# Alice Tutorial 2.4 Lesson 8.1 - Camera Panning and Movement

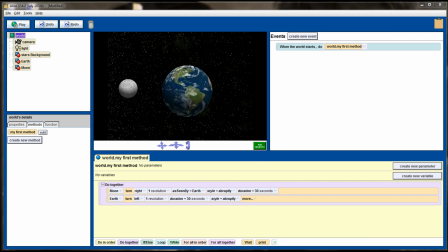So here we go, we have our scene set up, and this is very similar to an earlier challenge program that we did,
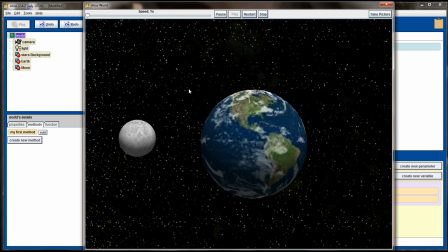but it's simply the Earth rotating and the Moon orbiting the Earth. I don't know if the astronomical properties of this are correct. Earth could be rotating the wrong direction, to be perfectly honest with you, I don't know.
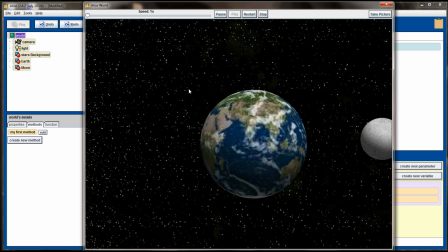But we have a good scene here that we can start to add depth to by moving the camera in our animation as well.
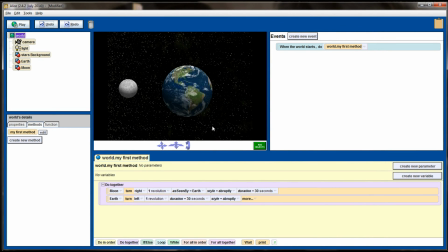Now, in the code here, I have the moon making one revolution, and I have the Earth making one revolution, and the entire animation takes a total of 30 seconds. Let's go ahead and move the starting position of the camera so that the Earth is roughly in the bottom right-hand quadrant.
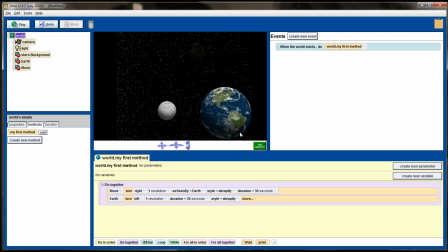Now, as this animation runs, I want the camera to sort of pan down and to the right. I'm going to select the camera as an object, and in my DoTogether statement, so that it moves at the same time as the moon and the Earth, I'm going to take the camera and give it a command to move down,
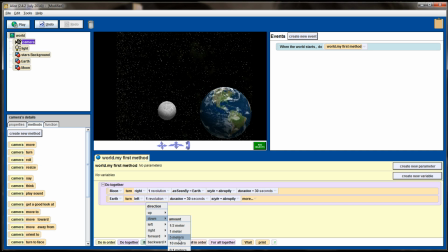and we'll just trial and error 5 meters right now, over a duration of 30 seconds so that it matches the rest of the animation.
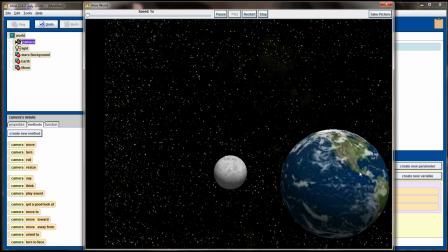As this runs, my goal is that the Earth will be roughly in the top of the screen
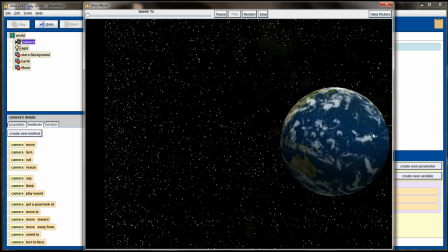when the moon has made one complete revolution.
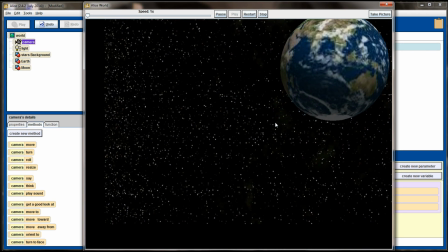So it looks like this distance might be too great since the camera is going to be out of the scene here pretty soon, or the Earth is going to move out of the scene.
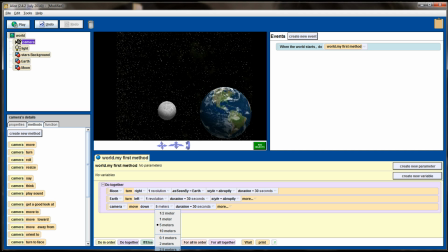So let's go ahead and adjust this and kick it down to, say, 2 meters and see if 2 meters works.
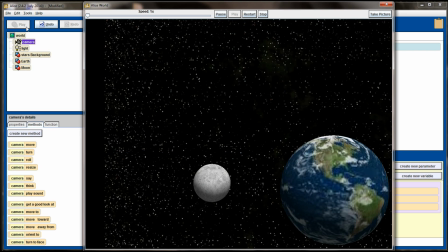We'll run this again.
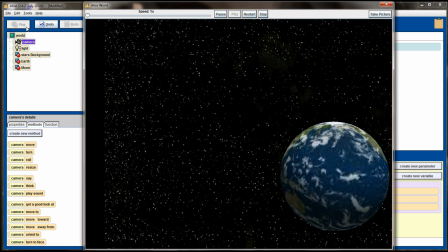And it definitely looks like 2 meters is working out better than 5 meters did.
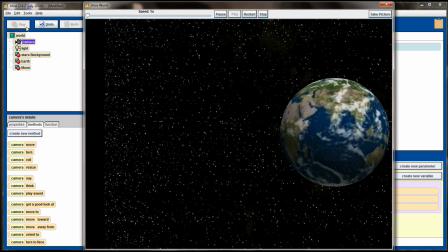Yeah, 2 meters looks like it'll be about right. So the distance from top to bottom looks like it will be okay for this animation.
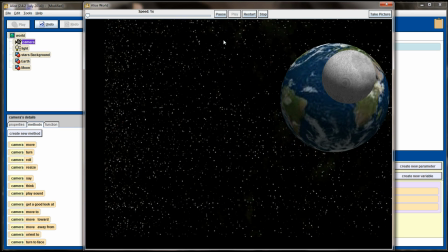We also want the camera to move to the right at the same time, so we kind of get a diagonal moving effect.
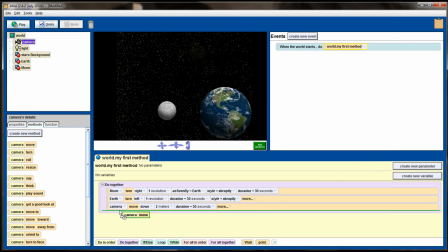So we'll add another camera move command. This time we're going to tell the camera to move right. And let's see if 2 meters works for that as well. So the camera's going to move right 2 meters over a duration of 30 seconds.
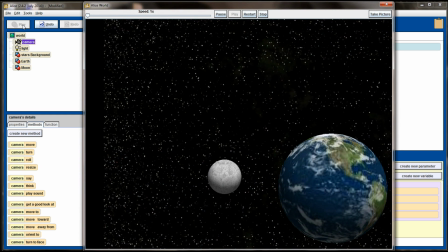We'll hit play. And now we have a slow panning camera for our animation.
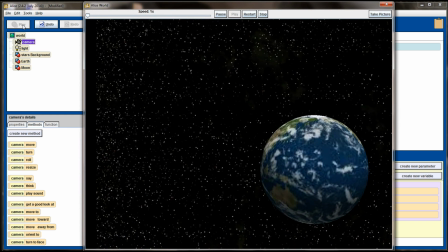And it adds some character to the animation that we didn't have before.
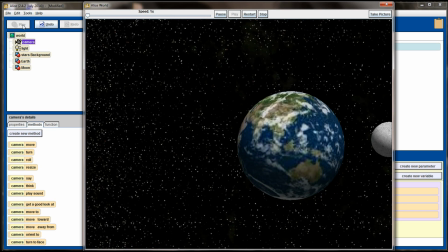All of our animations had a static camera, and there's definitely a time and place for the static camera.
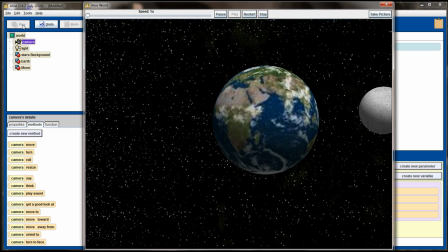But this is going to give us a slow moving effect.
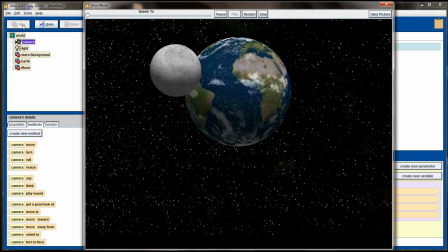Gosh, I think it still might be moving down just a little bit far, but the 2 meters looks okay,
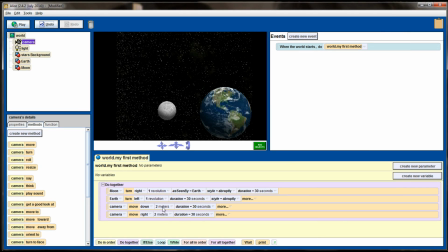so let's go ahead and change the move down command to a little bit shorter.
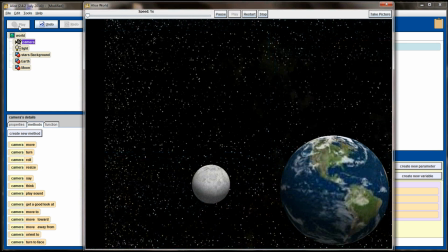We'll call this 1.5 meters. But we're adding depth, character, and some
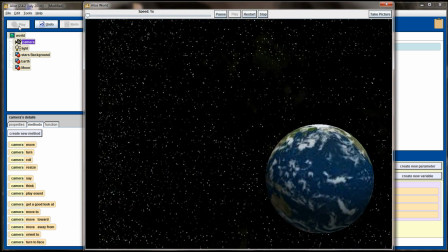uniqueness to the animations that we're creating by moving the camera just slightly.
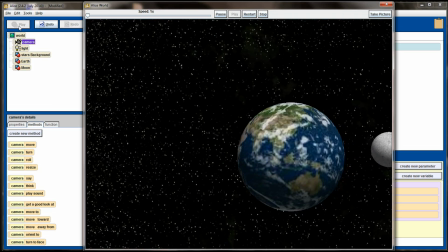All of the same methods that you use on all the other objects, move, turn, roll,
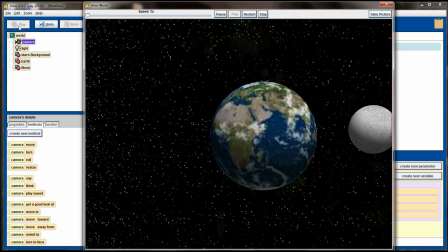that all works with the camera as well.
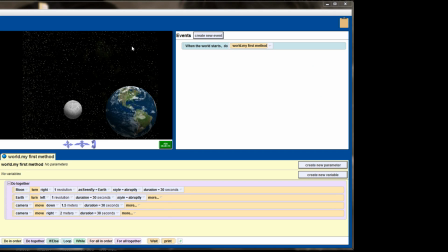In fact, let's add just a little bit more to our scene. We're going to roll the camera. So let's just right now right-click on the camera, select roll, and we're going to roll the camera left by,
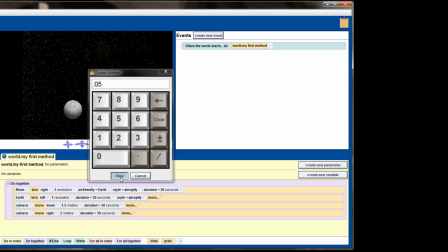let's call it 0.05 revolutions, and just give the camera a little bit of a tilt.
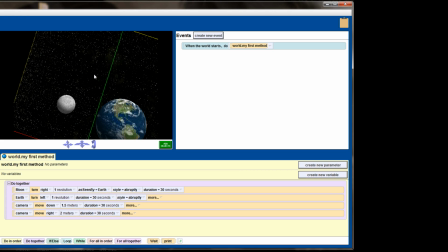Now, one thing that happened here, you can see my background is now out of the scene, so let's go into our
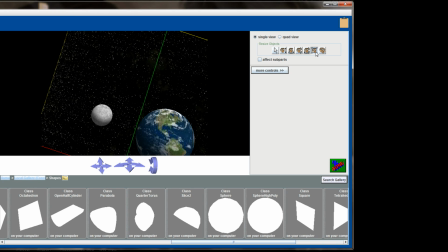object edition screen and make the background just a little bit bigger so that it still encompasses the whole screen when our camera is tilted.
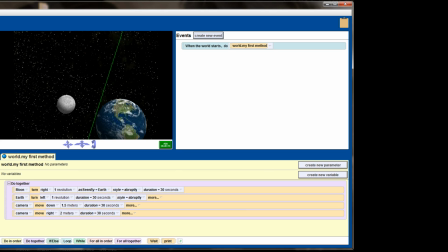And I'm going to add a camera roll command.